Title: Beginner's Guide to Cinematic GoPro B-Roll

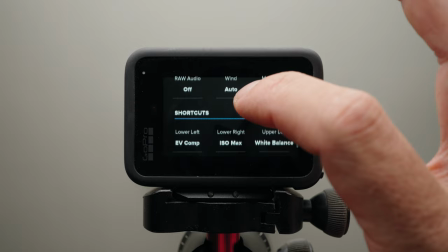Here is how to make them. Go to one of your filming presets and scroll all the way down until you see shortcuts.
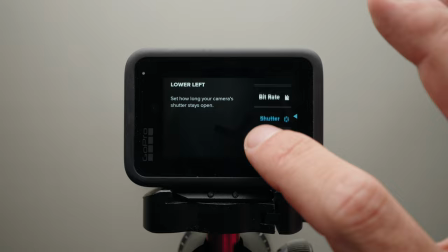Then assign the settings you use the most with your GoPro. Here are the settings I use the most.
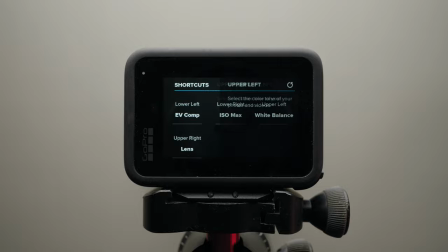I have EV compensation, then ISO maximum, then white balance, and lens. And that's all. Now you should mainly interact with the screen shortcuts and filming presets to quickly change the way you film based on the scene. Lighting is another important aspect of getting cinematic b-roll shots. You should always consider how the scene you're shooting in is lit, from what angle the lighting is coming from, and the best time of day to shoot.
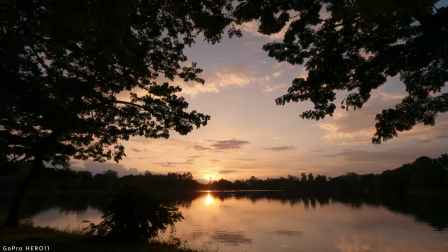In general, you want to shoot as close to sunrise or sunset as possible because that's when the light is softest and the colors are most vibrant.
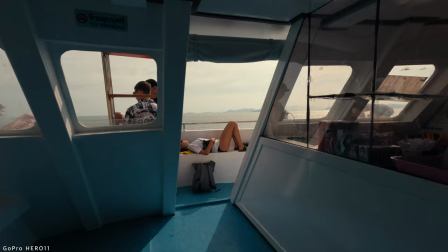However, you can still make your shots look cinematic in say noontime if you know how to properly frame your shot based on the lighting in the scene. There are numerous lighting techniques available, but today I will only cover two, side and back lighting techniques. These lighting techniques will generally produce the most cinematic results and once you've mastered them you can experiment with different lighting techniques.
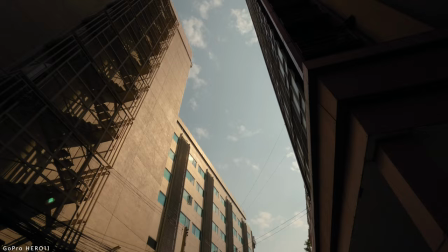Let's start with side lighting.
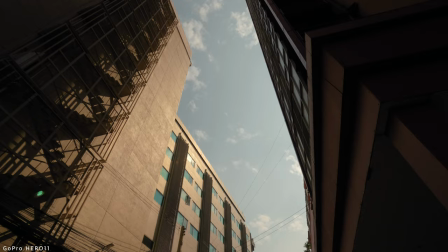Side lighting is when the light hits the subject from the side at about 45 to 90 degrees rather than in front of it.
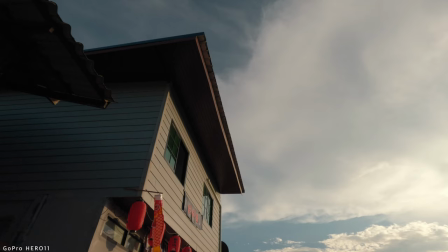This will create a nice contrast between the shadows and highlights creating depth in the shot and making it look cinematic. The subject can be a person, a car, a tree, a mountain or anything else. Now, because you'll be shooting with the GoPro mostly outside, the sun will be your primary source of light and you won't be able to move it to your advantage. So you'll need to physically move the camera so that the sun is on the side of your subject. Let me give an example. Let's say this building is my subject or maybe I have someone walking inside this building. So how I'm going to create a side lighting effect, that's pretty easy. I have the sun right here.
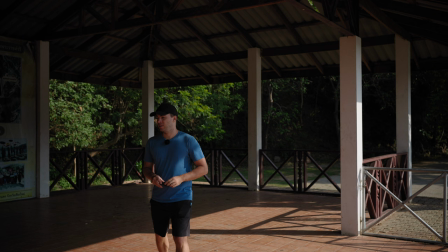Actually, now it's on the side of me. So what I'm going to do is go a bit back and rather than pointing the camera with the direction of the sun, which is here,
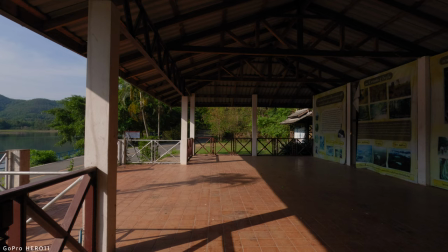I'm gonna point the camera this way so the sun is on the side of the shot.
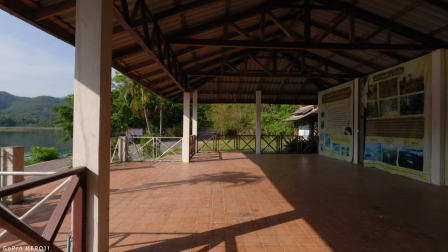All right, I'm going to lock the exposure and three, two, one, go.
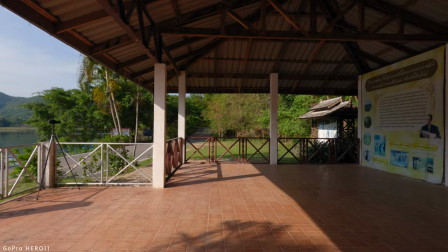Now this building is side lit and it looks much more interesting because of the contrast it creates between shadows and highlights.
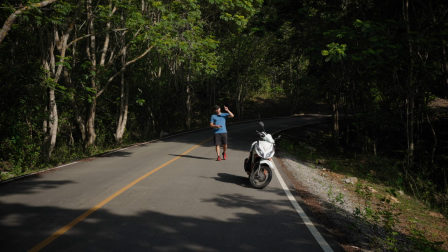So here is another example for side lighting this time I'm going to use my motorbike as my subject. The Sun is right there, side lighting the motorbike from the left and all I'm going to do is point the camera straight so that the Sun is on the left side of the motorbike.
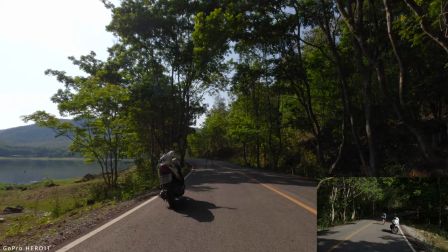3 2 1 go! Nice ninja walk. This technique doesn't always work the best but it's always worth a shot and with time and practice you'll know when it makes more sense to use it.
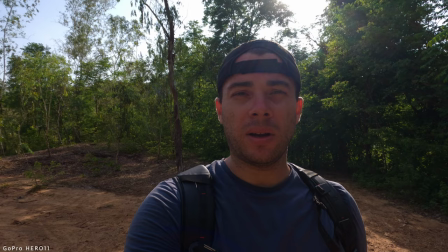Let's move on to backlighting. Backlighting is when the main source of light hits the subject from the back. If you're a beginner this may seem counterintuitive because you're probably used to shooting with the direction of the sun but
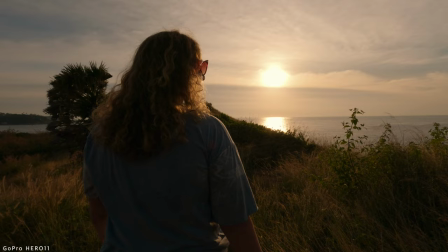trust me when I say that backlighting your subject will make your shots much more cinematic.
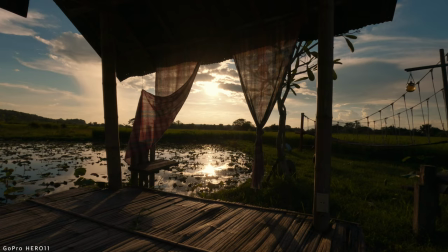It all comes down to the high contrast it creates between shadows and highlights which makes the image more dynamic and visually appealing and it works best outside near sunset or sunrise because the sun is low in the sky at noon when the sun is directly overhead it's difficult to achieve this effect. That's why I recommend shooting as close to sunrise and sunset as possible. Not only you'll be able to backlight your subject but you'll also capture the most beautiful colors and softest light during those times. Let me show you some examples. Let's assume this road is my subject. Ideally, I would have a person walking or driving something here, but for now, we're just going to use the road as an example. I have the sun right there, shining directly at me, nice and low and soft. So all I'm going to do is point the camera, the GoPro, directly at the sun to backlight this road.